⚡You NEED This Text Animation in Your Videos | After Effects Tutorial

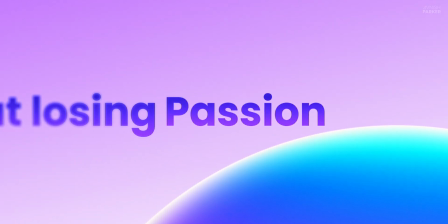0:00 Tired of boring text animations? Let's change that. In this video, you'll learn how to create eye-catching, kinetic text effects in After Effects, step by step.
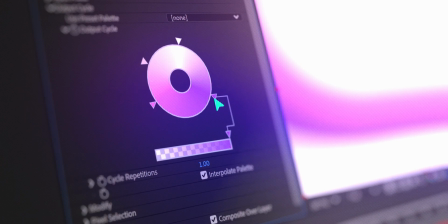0:08 It's smooth, stylish, and insanely easy. Stick around, you're gonna love the result.
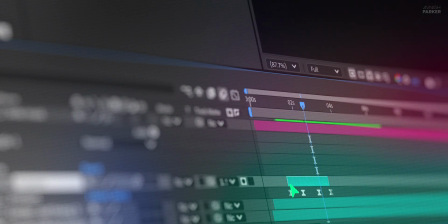0:14 Let's roll the intro.
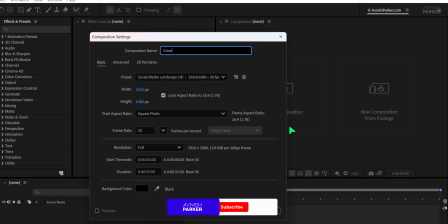0:19 Open After Effects and create a new composition. I'm naming mine Kinetic, and I'm using a full HD resolution, but you can choose your own settings if needed.
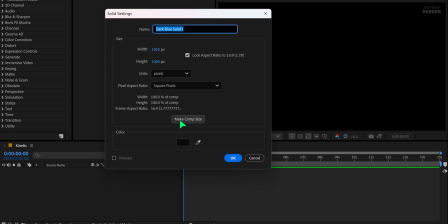0:30 Next, create a new solid layer and name it Background. Pick any color you like and click OK.
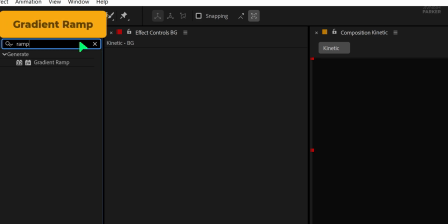0:34 Now go to the Effects and Presets panel and search for the Gradient Ramp effect. Apply it to the background layer and adjust the colors to something that suits your project.
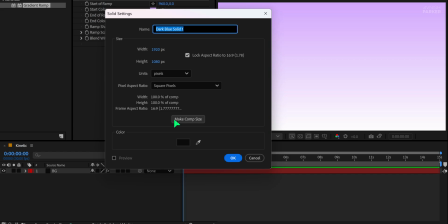0:44 After that, create another solid layer and call it Shape. Hit OK, then search for the Fractal Noise effect in the Effects and Presets.
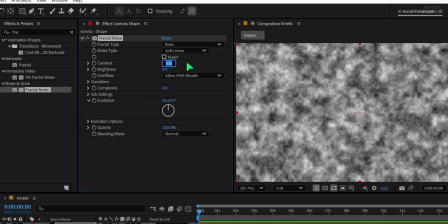0:52 Apply it to this new layer. Set the contrast value to 800, brightness to minus 100, and the complexity value to 1.
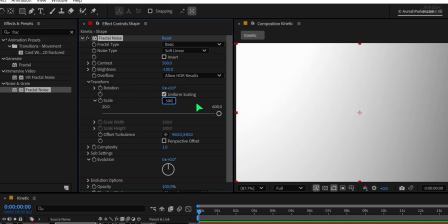1:02 Then open the transform settings and set the scale to around 5000. We will use this evolution option for animating the gradient.
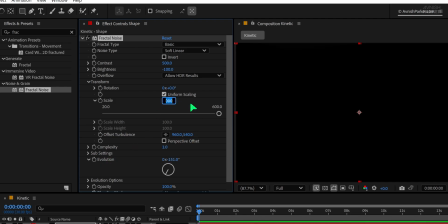1:09 That 5000 value might be a bit too high, so try lowering it to around 2000 for a better result.
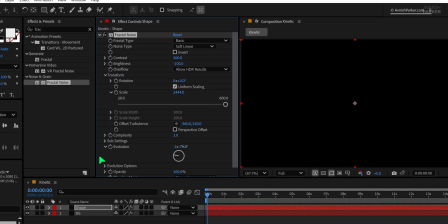1:14 You can always tweak these settings based on your style. Now go to the first frame of your timeline and add a keyframe to the evolution setting.
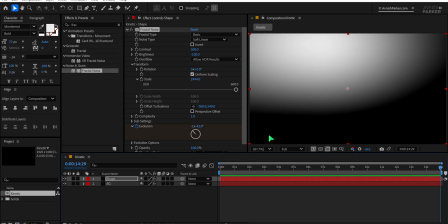1:23 Move to the last frame of your timeline and change the evolution value to something different to create the animation. Once that's done, collapse the fractal noise effect panel to keep things organized.
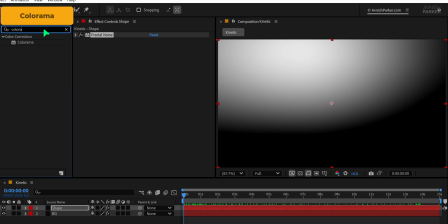1:34 Then search for the colorama effect and apply it to the same layer just below the fractal noise.
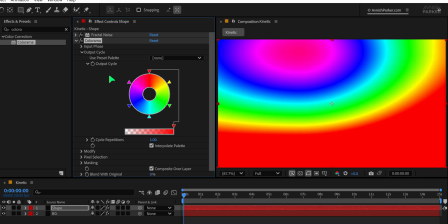1:40 Open the output cycle option and then look at the output cycle.
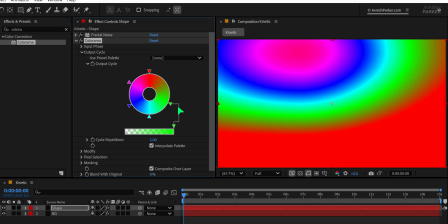1:44 To simplify the look, remove some of the colors by dragging the little arrows away from the circular color wheel. This reduces the number of colors and gives a more focused, stylized result.
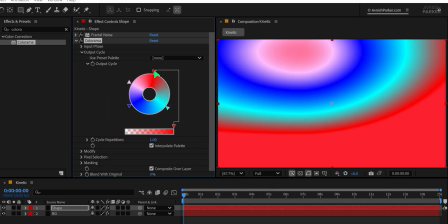1:55 To change the color of the colorama effect, simply double-click on the color triangle and choose any color that fits your style.
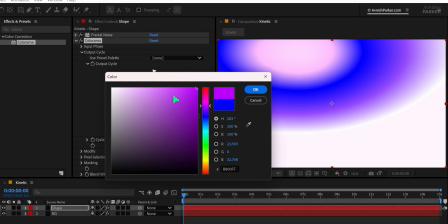2:02 For this example, I'm going with a vibrant tone to keep it visually interesting. Now you might notice some harsh or sharp edges in the effect.
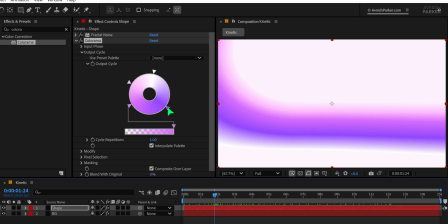2:10 You can always smooth these out by adjusting the gradient handles on the color wheel. To further refine the look, go to the Effects and Presets panel and search for the Fast Box Blur.
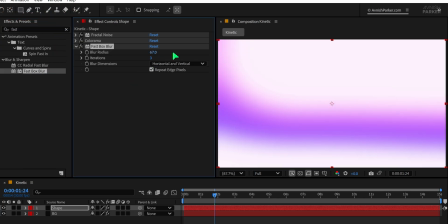2:20 Apply it just below the colorama effect on your shape layer. Set the blur radius to around 70 to soften everything nicely. Next, search for the CC sphere effect and apply it below all the other effects on the same layer.
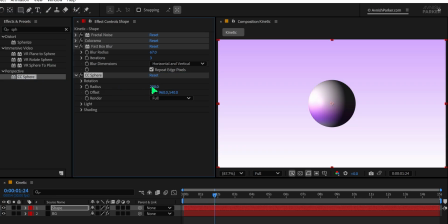2:32 Increase the radius to 650 so that the sphere fills a larger portion of the screen.
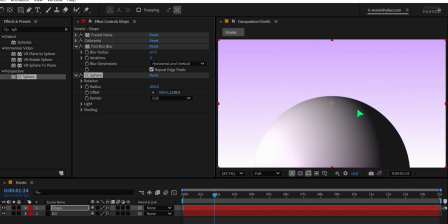2:36 Adjust the Y offset to position the sphere exactly where you want it in the comp. Then open the rotation settings and experiment with different rotation values until you find something that works for your design.
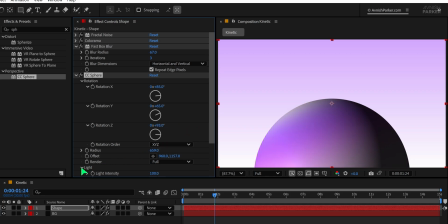2:49 Once you're happy with the angle, open the light section and adjust the light direction for a more dynamic feel.
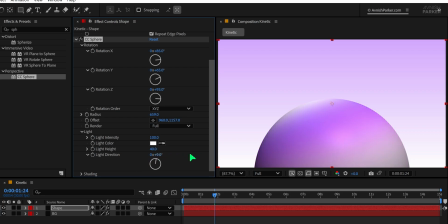2:55 I am trying to minimize all the dark shades here to make it vibrant. Now, to remove any harsh reflections, go to the shading section and set the specular value to 0.
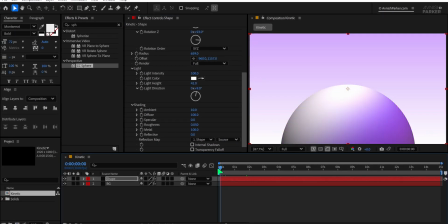3:05 This gives a clean, smooth surface to the sphere.
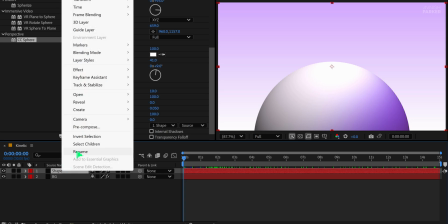3:10 Still, if the visual feels a bit flat, right-click on the shape layer, go to Layer Styles, and select Inner Glow. Open the inner glow settings and increase the size to around 100 or even 200 for a more pronounced effect.
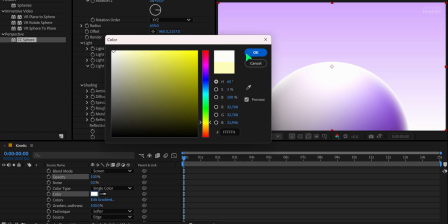3:24 Set the opacity to 100% and keep the glow color white. This gives a glowing edge that enhances the overall appeal.
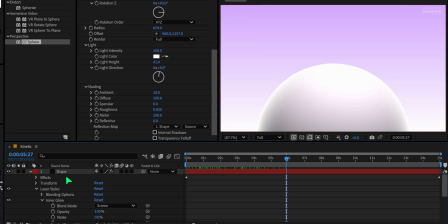3:32 Finally, if you notice any overexposed or white areas, you can go back to the fractal noise settings and slightly lower the brightness to fix it.
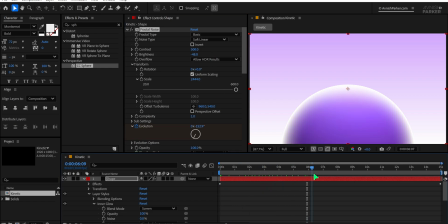3:40 Change the value until you start seeing colors. Great. Now press M to minimize all layers. Then let's add the text. Go to the toolbar and select the text tool.
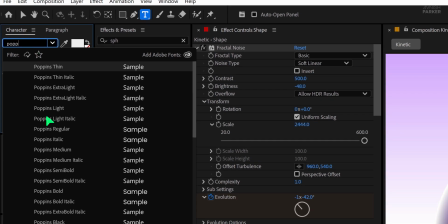3:52 For this project, I'm using the Poppins bold font, but you can choose any bold and clean font you prefer.
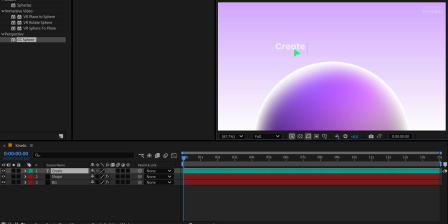3:59 Set your desired font size and spacing. Now click anywhere on the screen and type your text.
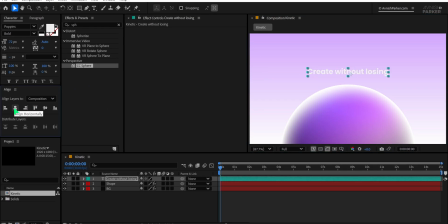4:04 Position the text in the center of the composition.
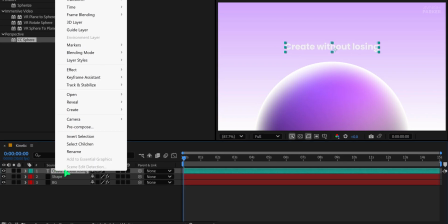4:07 Once it's in place, right-click on the text layer. Go to Layer Styles and select Gradient Overlay.
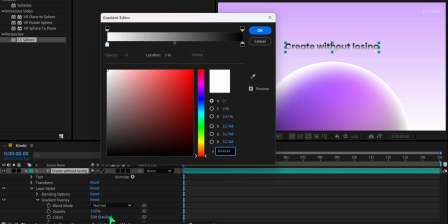4:14 Open the Gradient Overlay options and click on Edit Gradient. Here you can change the colors to suit your style. I'm keeping a vibrant gradient to match the overall design. Adjust the gradient points if needed until the colors blend well. You can always experiment to create something unique. Now let's animate the text.
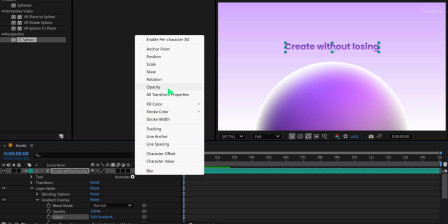4:33 Open the text layer and click on the Animate button. Choose Opacity. Set the opacity value to 0%.
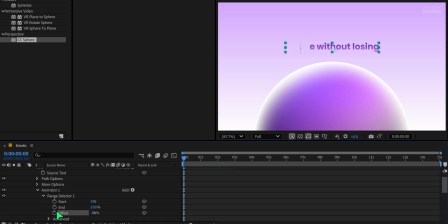4:42 Then open the Range selector and change the offset to negative 100%. Make sure you're at the first frame, then set a keyframe on the offset. Move to around the 1 second mark and change the offset to 100%. This will create a nice reveal animation from left to right. open the Advanced tab and change the shape to ramp up. To smooth out the animation, set the ease high and ease low values, both to 50%.
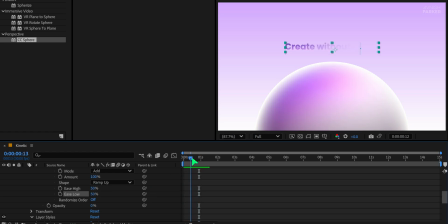5:08 This will add a soft start and end to the animation, making it more fluid. Minimize this text layer.
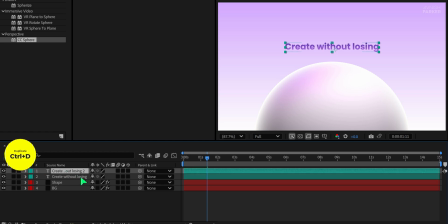5:15 Next, duplicate the text layer. Move the duplicated layer a few frames forward on the timeline to create a staggered animation effect. Then open the bottom text layer and turn off the layer style effect. This gives a clean base animated overlay. This way, we get a smooth and clean animated look. Now I'm going to change the color of the bottom text layer slightly to give it some variation and add more depth to the design.
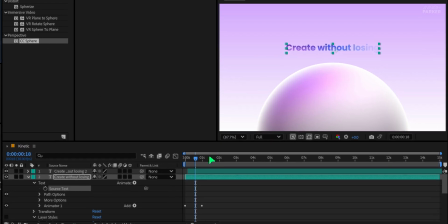5:39 This helps the animation feel more dynamic. Of course, you can spend more time adjusting the gradient or color to make it match your design better.
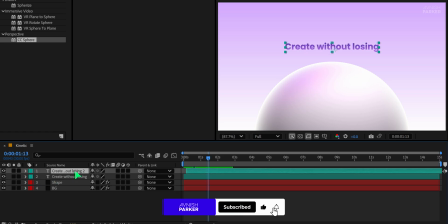5:47 Once you are happy with the look, select both text layers and place them properly in the center of the screen.
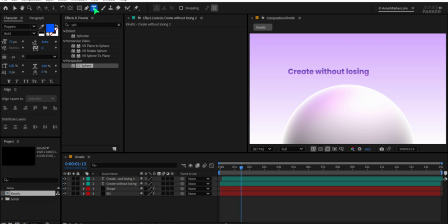5:52 Next, grab the text tool again and add your second line of text. Type the new text and place it right next to the first one.
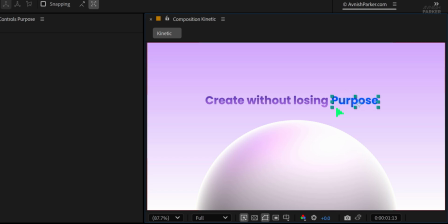5:59 To make sure both lines are perfectly aligned, press Ctrl R to bring up the ruler.
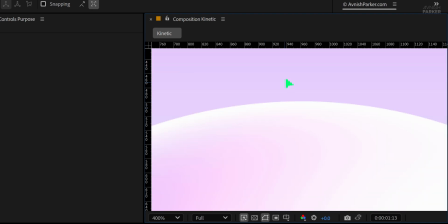6:04 Drag a guide from the top and place it at the base of the first text layer. Now line up the second text layer with the guide so everything looks neat. You can now fit the view to 100% and hide the ruler once everything is aligned. Apply the same layer style to the new text by copying it from the first text layer and pasting it onto the second one. Make sure the layer style is enabled. You can also just duplicate the original text layer and change the text, which is even easier. Now we'll animate the second text. Go to the 1 second mark and press P to open the position property.
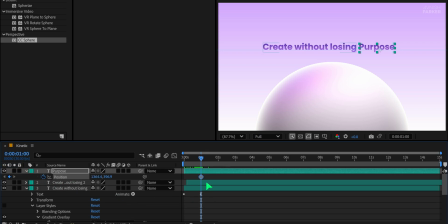6:37 Add a keyframe. Place this keyframe on the 2 second mark. At the 1 second mark, change the Y position to push the text down, for example, to 500. Then at the same 3 second mark, add another keyframe. Go to the 4 second mark and change the Y position to bring it back up, maybe around 300.
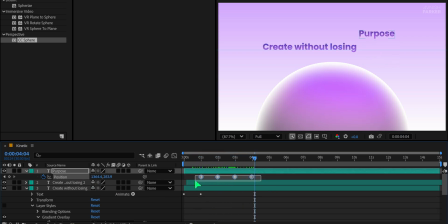6:55 This way, the text comes in, stays for a moment, and exits smoothly. Select all position keyframes, press F9 to apply Easy Ease. Open the graph editor. If it looks different, right-click and select Edit Speed Graph.
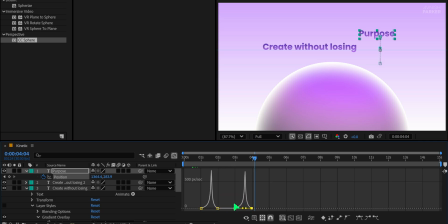7:09 Adjust the curves to make the motion smooth. Now return to the main timeline and solo the text layers for a clean preview of the animation.
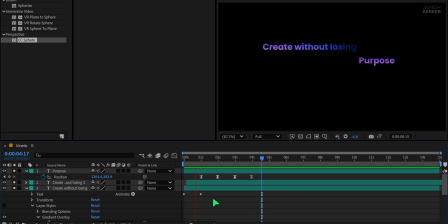7:17 We will unsolo the layers later. This way, we can preview this text animation much faster. Adjust the keyframes slightly if needed, as the full animation should only last 2 seconds longer. This is how it looks now. To enhance it further, let's add motion blur.
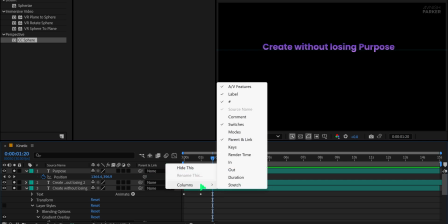7:34 If you don't see the switch tab, right-click in this top area, go to columns, and enable both switches and modes since we'll be using them.
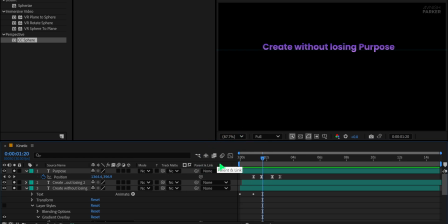7:43 I don't need the parent column for this project, so I'm hiding it to keep the interface clean. Now turn on the motion blur for the necessary layers, and this adds a nice smoothness to the animation. It's looking much better now. Next, trim the layers to match the duration of your animation by using the shortcut Alt plus the closing square bracket key.
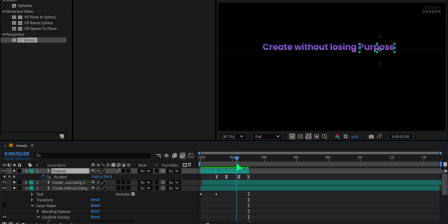8:02 It will trim out the layer at the playhead location. Now, deselect any selected layers and go to the toolbar to pick the rectangle tool.
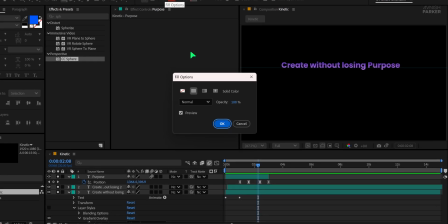8:10 Make sure the fill is set to a solid color and stroke is set to none.